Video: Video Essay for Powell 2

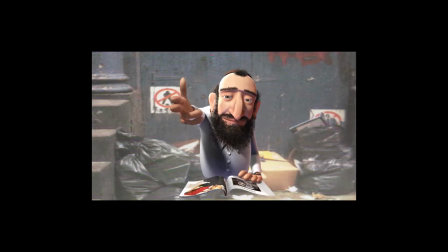0:02 I first saw Jordan Wolfson's 2011 film, Animation Masks, displayed in a dark room on the floor of a gallery in the Art Institute of Chicago.
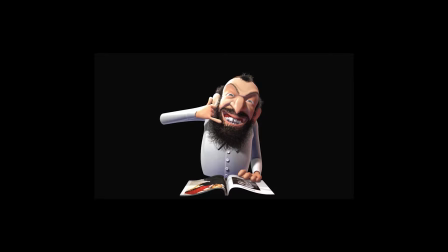0:11 I was hooked to the character, stunned by how engaged I was, and perplexed by the complexity and dimensionality of the being on the screen.
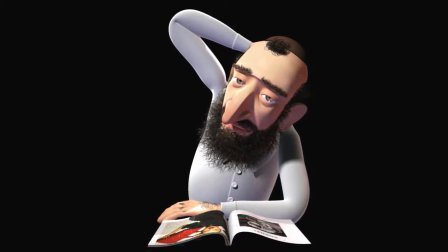0:20 I didn't know what it meant. I didn't know what it was. I didn't know who made it. But I knew in that moment when watching it, that whoever made it was clearly on to something. Let us go through some rapid-fire symbolism.
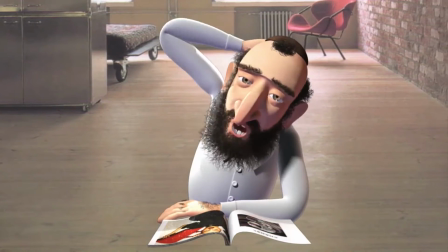0:38 The continuous background change is representative of instability in the relationship, whether it be with self or with another.
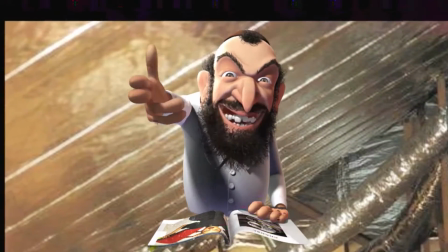0:46 Distance is animated by low-quality, pixelated digital backgrounds where a misunderstanding of self is present.
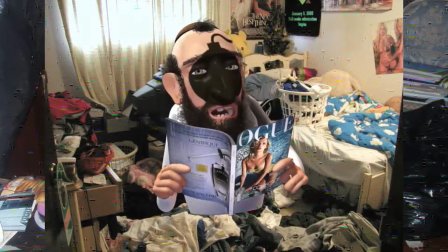0:53 Juxtaposition is shown in these elements. There is no sensual or inviting bedroom like the idea of a bedroom is, only clothes scattered and a mess made.
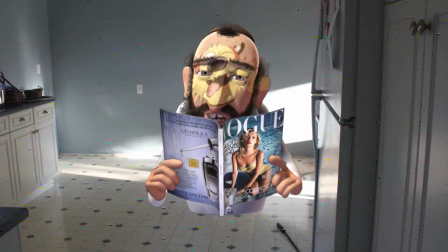1:01 While the idea of a kitchen is not sensual or inviting, it is perfectly clean, empty, and ready for a visitor.
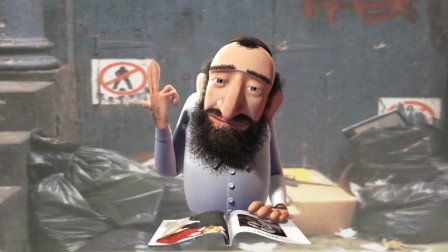1:07 At one of the most sexual moments within the film, a background of a dark alley with trash bags decorates the scene.
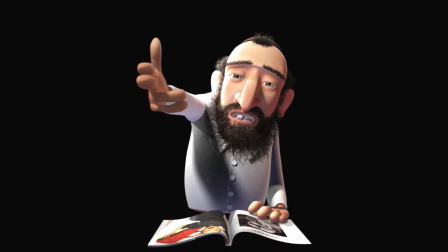1:15 The sexual narrative is numbing. Gun hand gestures oversaturate the piece and toss meaning into oblivion.
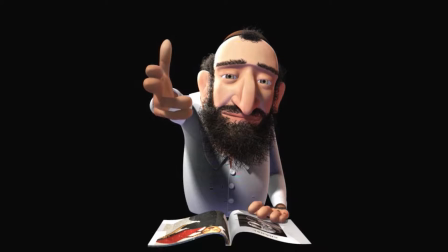1:21 The lack of female character permits intimacy with the viewer, where they are welcome to take on the role and feel the discomfort of entering such a narrative without context.
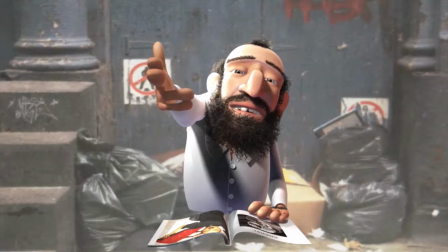1:30 The notion of without context reiterates the focus on the film of identity and what is left when societal cues are non-existent.
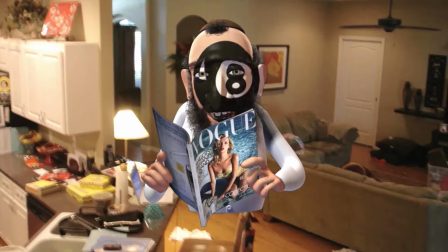1:41 It's so nice to wake up in the morning all alone and not have to tell somebody you love them when you don't love them.
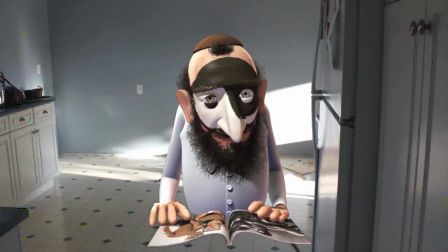1:53 The sound design of animated masks can be described as isolationistic. Throughout the film, a desolate room is heard.
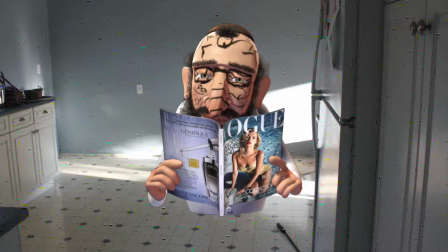2:00 This mundanity is used by means of isolating the character, conversation, imagery, and environment. This is especially notable a little over halfway through the film when a frontal shot cuts to an over-the-head angle looking down upon the character, flipping through a Vogue magazine. Not only does the poetry come to a conclusion, but all dialogue does, and the empty room is heard again.
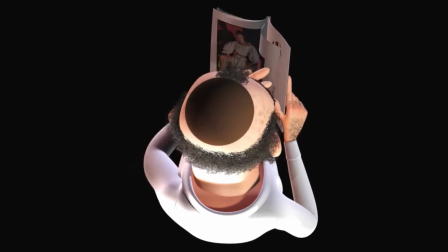2:25 When the character, conversation, and environment stops changing, only the imagery is left to.
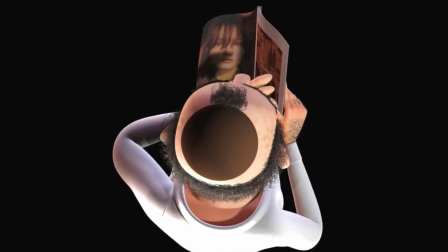2:32 and thus the viewer focuses on such elements. The Vogue catalog is both a symbol for commercialism and elitism.
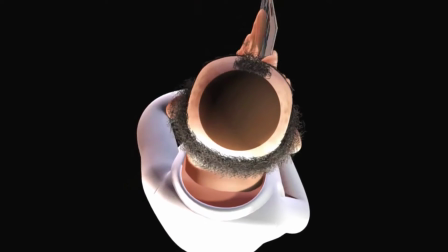2:39 This elitism is inextricably linked to race, as nearly all figures shown are white models.
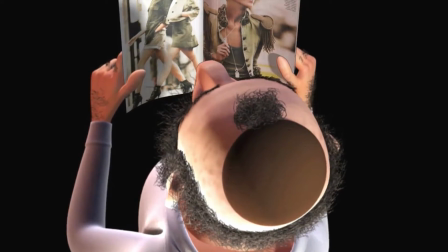2:45 The only exception occurs when a mixed woman shows up wearing a military green coat. The character proceeds to flip through the other pictures in hers,
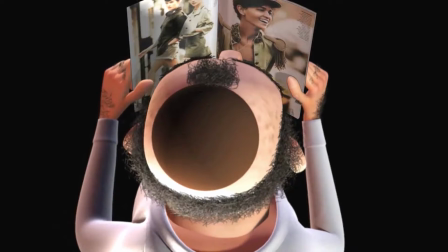2:53 obviously stating a societal comparison as is implied by the character's general representation of society.
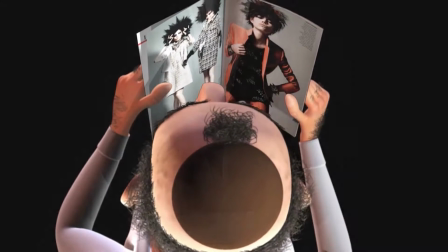3:00 While here the imagery implies meaning, a later transition leads elsewhere.
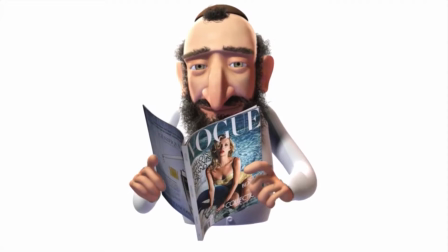3:05 In the final moments of the film, the viewer is led to follow character movement and soundtrack.
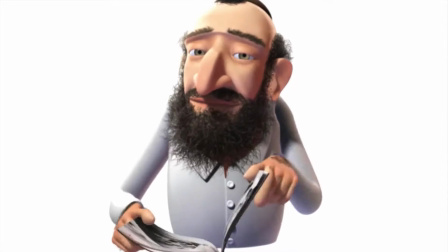3:10 The character continues to flip through the pages but maintains eye contact. Charles Trenet's La Mier plays in the background.
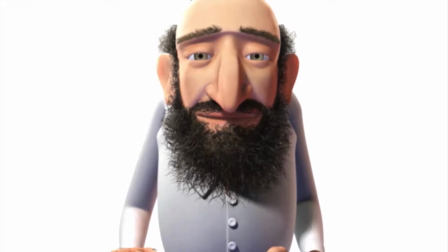3:19 He keeps staring. Society is not judging the models anymore. It is judging you.
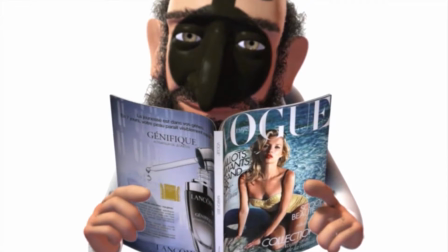3:24 A bomb shares. This judgment is as destructive and violent as ever. What does this say about the society and culture that surrounds us? You see, Jordan Wolfson is a cultural spectator.
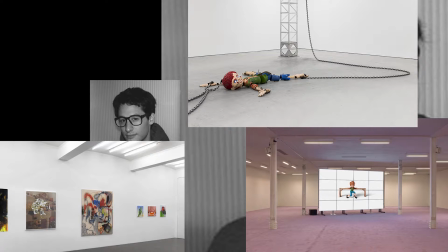3:37 He views, examines, digests, and redistributes the world we live in.
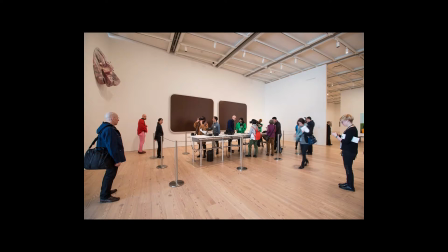3:42 Much of his work, such as Wolfson's virtual reality piece in the 2017 Whitney Biennial, puts violence on display.
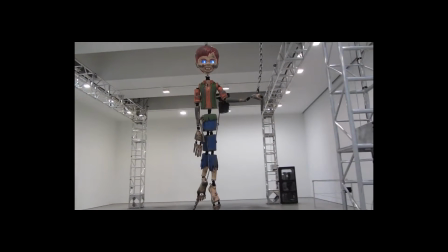3:50 This can be construed as critical or negative, but the artist takes on a more objective approach.
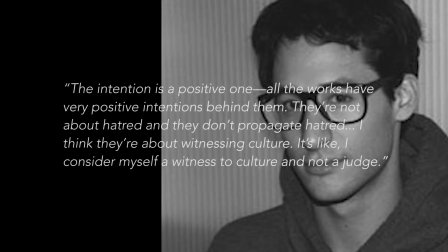3:56 The intention is a positive one. All the works have very positive intentions behind them. They're not about hatred, and they don't propagate hatred. I think they're about witnessing culture.
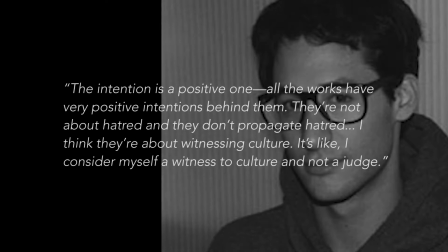4:06 It's like, I consider myself a witness to culture and not a judge.
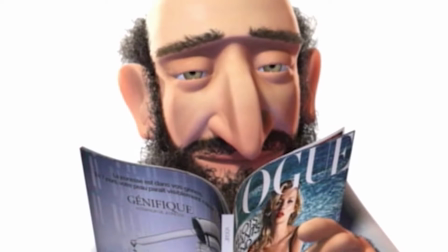4:10 When a film like this is studied within the context of narrative-driven short film,
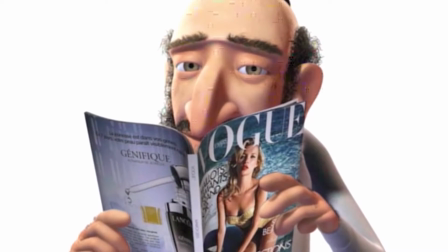4:15 it is necessary to state that the artist is not interested in creating or transmitting meaning through the work.
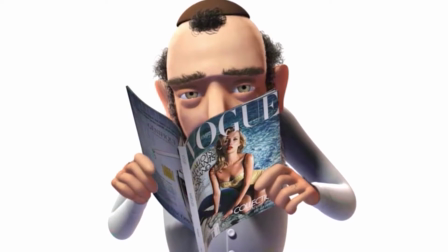4:21 Artists work by much more organic means through intuitive processes.
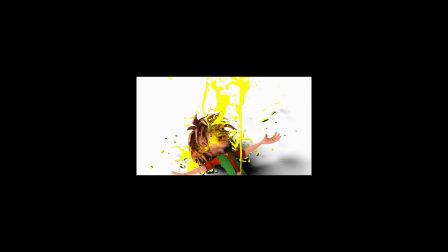4:26 The meaning of an artist's work is revealed through the entire body of work, the ideas coming to alignment over time and not the single pieces. Art takes time to reveal itself.
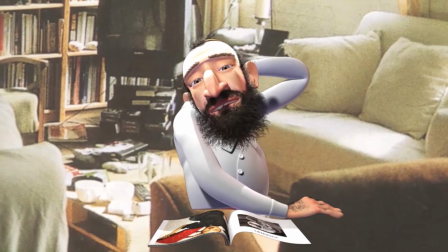4:37 In Animation Masks, a stereotypical Hasidic Jewish man transitions between characters while he maintains the same physical form.
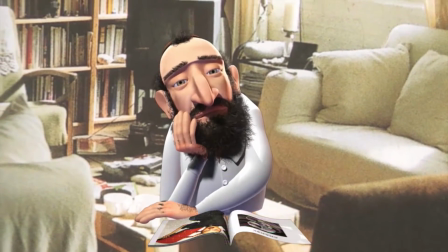4:46 He is startlingly realistic as he demands a presence.
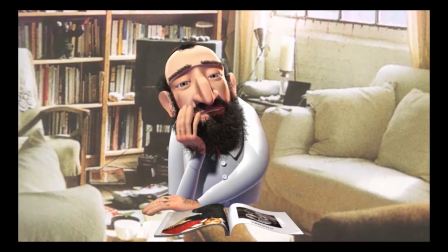4:49 Even when the gallery may be empty and the sound of a desolate office void is heard, the viewer is not alone.
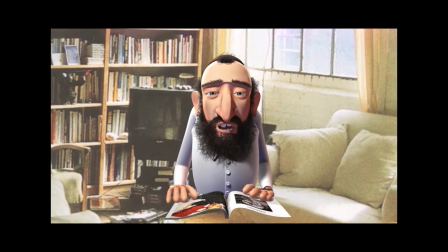4:59 Computer-generated imagery brings a certain versatility and flexibility to the character in the film.
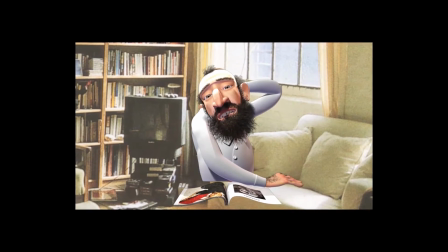5:04 Animation offers the opportunity for the character's fluid transformation, morphing between states, attitudes, and actions.
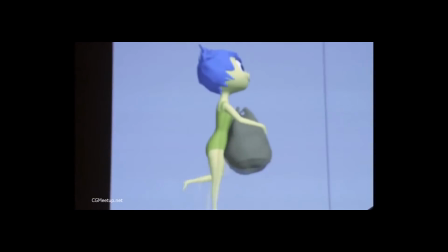5:12 Ultimately, animation allows creators total control of the product they create.
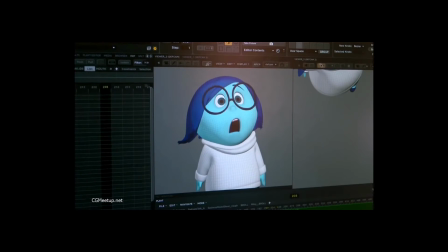5:17 Despite this, animation is an elitist medium because of the skill, expertise, and technology required to create it.
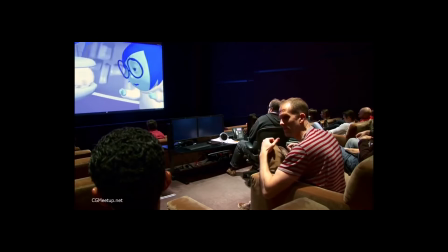5:24 With this in mind, Jordan Wolfson's film is particularly elitist as he used Hollywood animators to create the film.
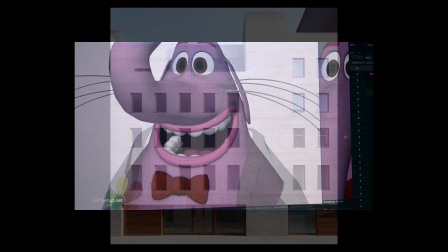5:31 In many ways, this is the continued proliferation of the power of mega-galleries, Wolfson is represented by David Zorner and Sadie Coles,
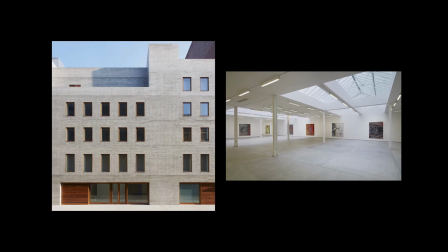5:38 and the resources and creations that are enabled enabled and activated by such establishments.
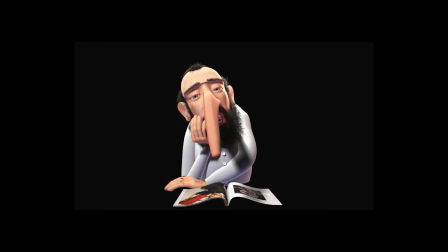5:45 Through much of this work, a physicality and verbiage demands attention.
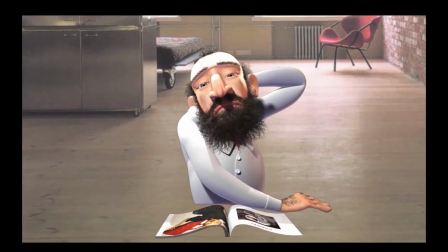5:49 Maybe the clear lack of context permits such heartfelt sympathy, while still promoting an anger towards the actions committed.
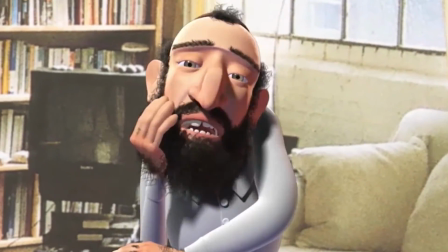5:57 Vague sexual narratives cut to the deepest levels of primal, superficial humanity.
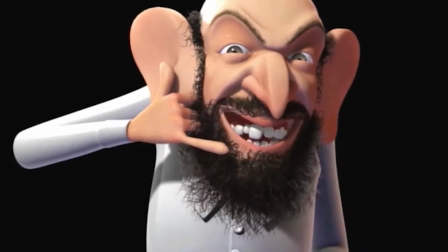6:02 The universal narrative of lost love brings out the lover in all of us, and the implied violence provokes an anger in the why of violent action. Perhaps Bruce Nauman said it best. My work is basically an outgrowth of the anger I feel about the human condition. The aspects of it that make me angry are our capacity for cruelty and the ability people have to ignore situations they don't like.
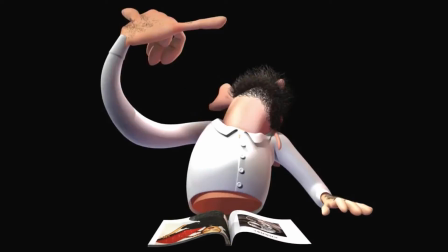6:26 Jordan Wolfson soaks all additional elements out of this film, leaving only what he wants the viewer to see, understand, contextualize, and reflect on.
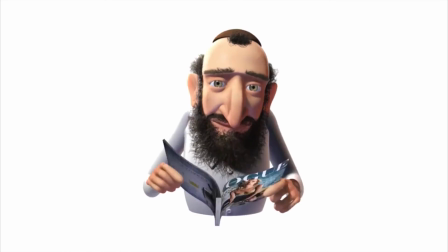6:34 When homogeneous physical forms are left, and only their actions and words can define them, appearance is no longer an identifying characteristic.
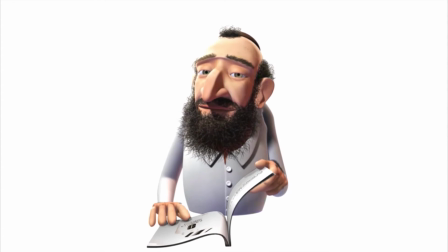6:43 Stereotype dissolves when it is destroyed. Juxtaposition brings about polarity and emphasis, and evolution between nuances becomes increasingly poignant.
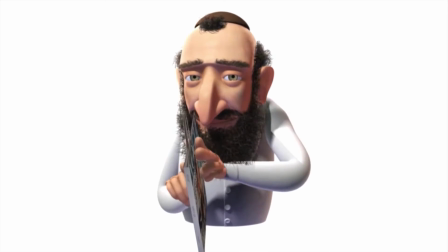6:53 Jordan Wolfson's Animation Masks simulates a microcosm of society where identity politics domain discourse and action,
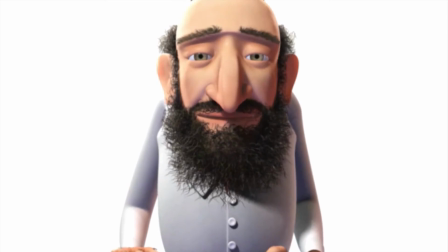7:01 where identity is not accessory, but being.